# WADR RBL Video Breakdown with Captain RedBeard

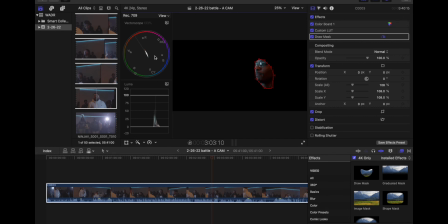767s
There we go. Got Yazun isolated. We see his skin tones are pretty much right on. They're just pushing a little red. So we're going to go into our hue saturation curves.
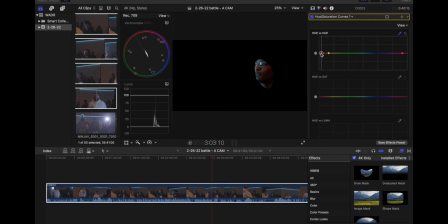783s
Select it. Here it is. Pull it down towards yellow just a little, not that much. Just a hair. Right about.
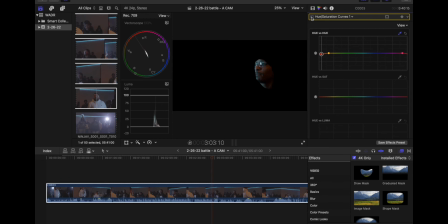802s
Let's say like right there maybe. So not a big difference, but it matters.
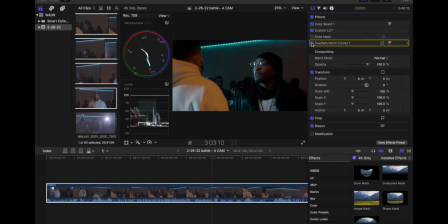810s
Turn off the mask. There's the difference. Delete the mask. And you can see this image is noisier. That grain, that's noise, we call that.
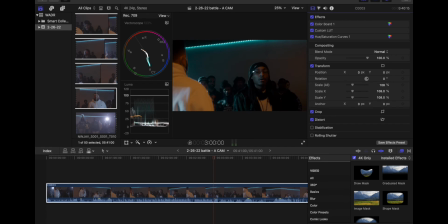823s
Happens in low light and shadows a lot. So we're going to throw that noise reduction on now, like we did before. If I spell it right. Noise reduction.
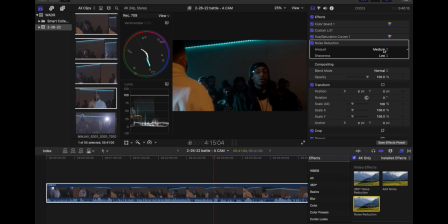837s
And this one probably is going to need more than we did on the other camera. Say medium or high. We'll keep the sharpening down.
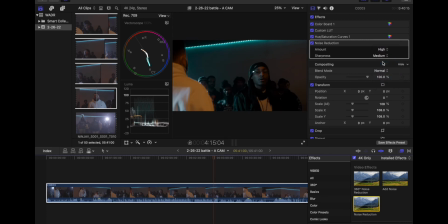850s
I usually like to put it one step below what I keep the what I put the noise reduction at. So we'll see how that looks. Let's turn the sharpening to low.
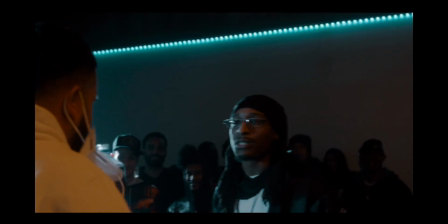872s
And that looks pretty good. It's pretty much, I might consider
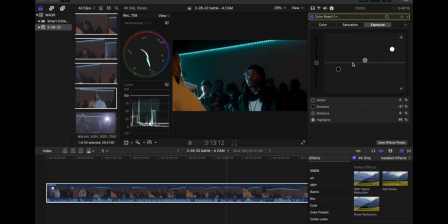doing something like that.
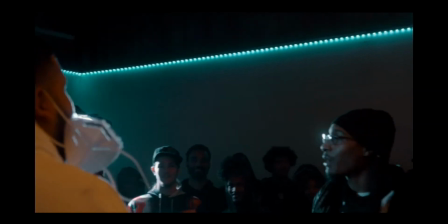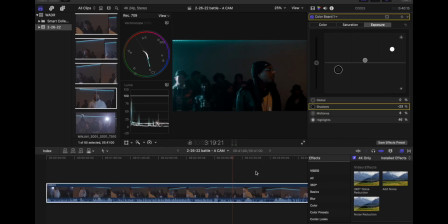897s
So that's B-cam footage, color graded, ready to go.
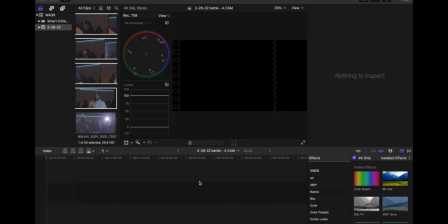902s
Now, let me do a little lighting breakdown for you here.
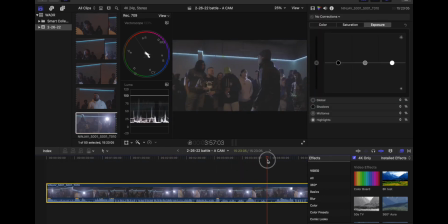909s
As you can see, let me put
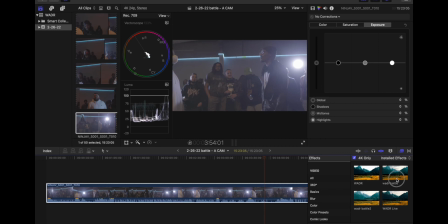916s
our LED on there. Boom.
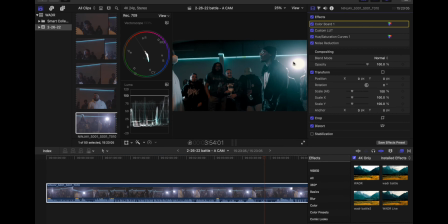921s
So, as you can see, we got lights in the background here.
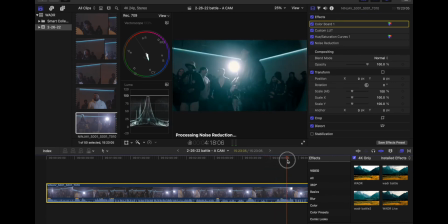928s
One on each side, pointing towards the battlers. There's one on the screen right. And there's, you can see on the screen left there, that one popping in and out. There it is. So, very hard directional light source.
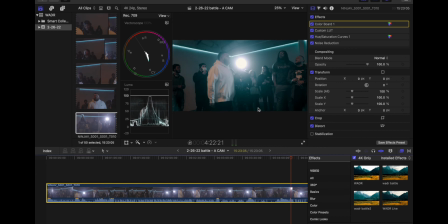945s
These are 100-watt daylight balanced COB LEDs with barn doors on them, and reflectors, and some CTB, which is blue gel on each one to give it a very hard, punchy, cool backlight.
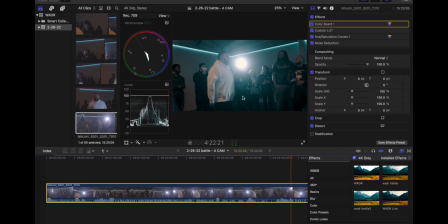966s
And then behind me, behind the camera, I have a 200-watt bicolor LED with a reflector on it, bounced up at the ceiling, coming down to give us a softer look.
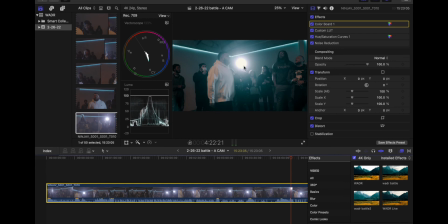983s
And it's not daylight balanced like this is a very cool look and a very hard light, very cool hard light in the back. I was going for a warm, soft look in the front. So this light is set to 2700.
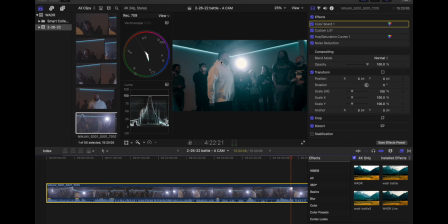997s
It's bouncing off the ceiling to soften it up, to diffuse it. The bigger your light source is, the softer the light is. And if you're bouncing it off the ceiling, then basically the whole ceiling becomes your new light source instead of this tiny little circle.
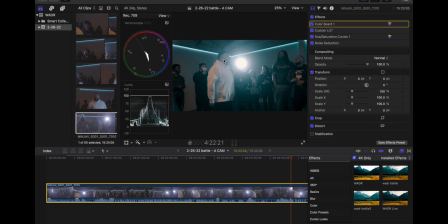1011s
So we have, on the camera side, Upstage Lighting is a soft, warm, basically orange light. It's set to 2700 Kelvin. And the backlight is a hard, punchy, bluish light.
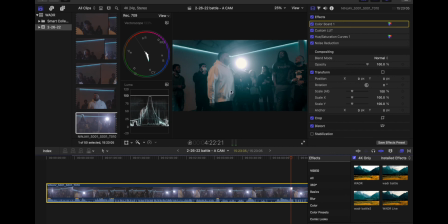1027s
Orange and blue, orange and teal. We got, opposites on the color wheel, like here and here. We get the most color contrast possible. The hard, punchy backlight gives us a nice edge light, a nice rim on these guys.
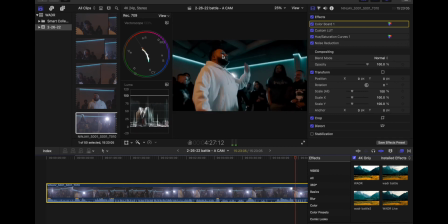1043s
You'll notice, like,
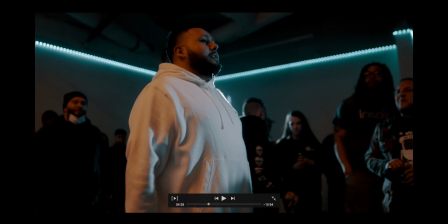1048s
look here at his beard. He's got a nice, right here, nice halo kind of outline, this rim light going around him. And then also you see around his face here, the cool light
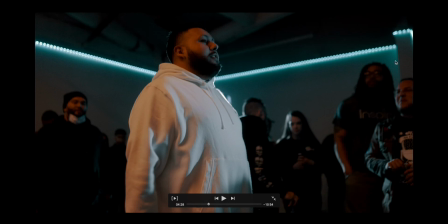1065s
and the highlights from the back, from the other light too, along with this warm, soft light on this side, but you see that just hints of the cool light.
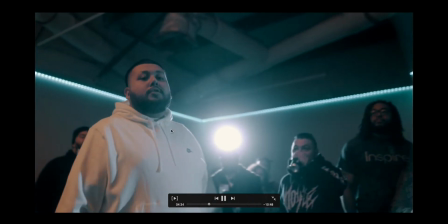1078s
And it's giving us a nice outlining our subjects real nicely,
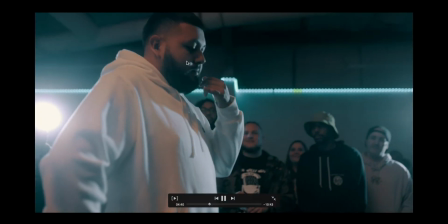1083s
so even if the focus pops in and out, your eye always stays on them,
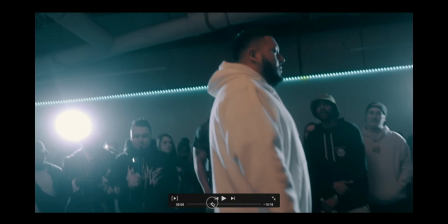1089s
the subjects. And by mixing color temperatures, we add some contrast, some color contrast.
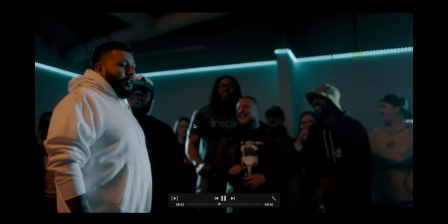1100s
And by mixing hard and soft light, I do that just for visual interest.
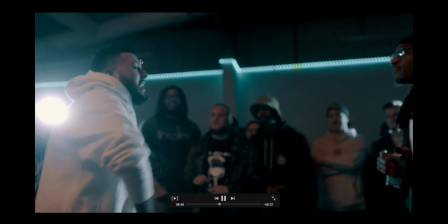1105s
People usually look more flattering in soft light,
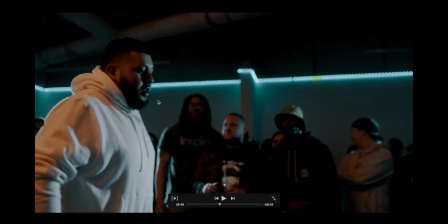1109s
but hard light is grittier, and this is kind of a gritty situation. So I wanted some punchy, some grittiness to it, but also, I don't want... Hard light will show off all your pores and wrinkles and stuff. We don't need all that.
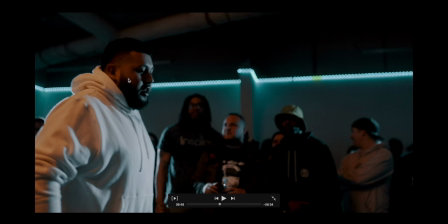1124s
So some soft light on this side, and I would definitely call the backlight my key. That was my idea, is Upstage key. I could even have gone without the warm light, the fill light, just even threw it in the background and set it to a cool temperature, threw a blue gel on it,
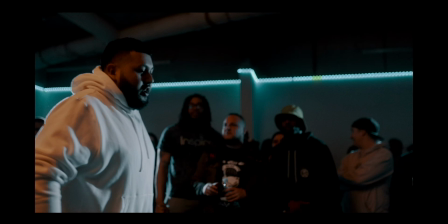1143s
and used 3 lights in the background like I did for the first battle that we held at this place, which was 2 battles ago. And instead, I did this to add a little bit of fill light on this side, so it's not quite as contrasty.
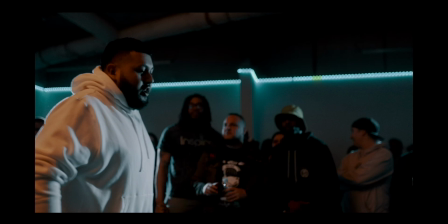1160s
We want some contrast. We want it to be darker, grittier. I love it.
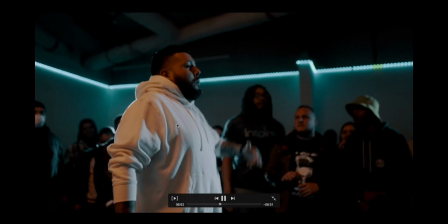1168s
It worked out great.
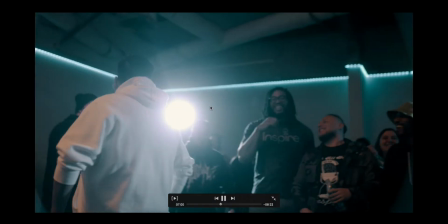1174s
So that is pre-production, the lighting stuff, going over that planning.
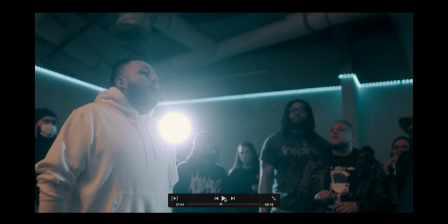1180s
That is something a DP does, and that explained why I did what I did, and what I did.
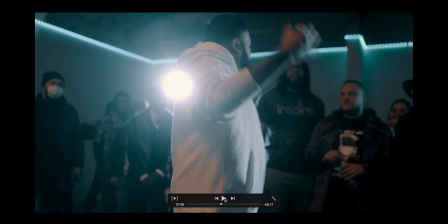1189s
And then a little glimpse into what I do in the post-production side of things.
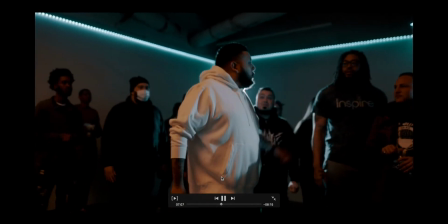1196s
So pretty much anything that has to do with the look of the video, of the movie, is my job.
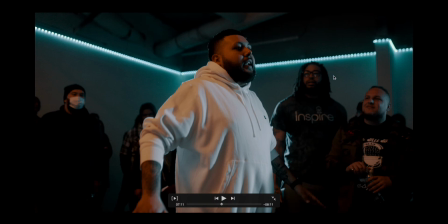1203s
I'm the DP. I control the lighting in pre-production and the color grade in post-production. So there it is. I think I've covered all the basics.
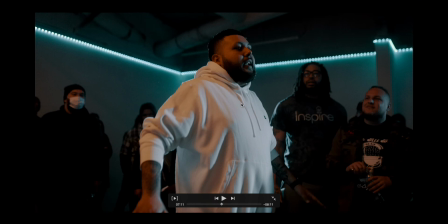1219s
So, you know, I don't remember the whole "with all due respect" slogan, but I know how it ends. So, you know, if you don't like it, with all due respect, fuck you. And we're out. But
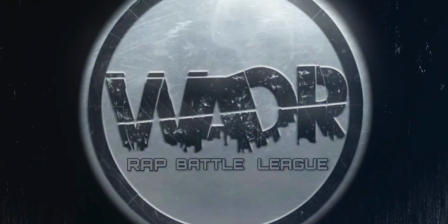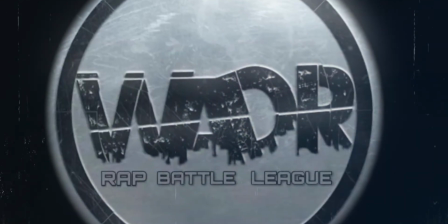1243s Fuck you, nigga.
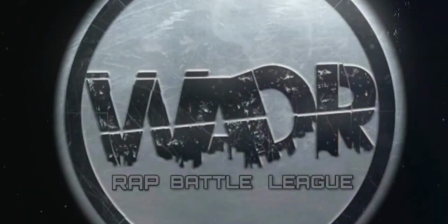1247s I'm about to lasso.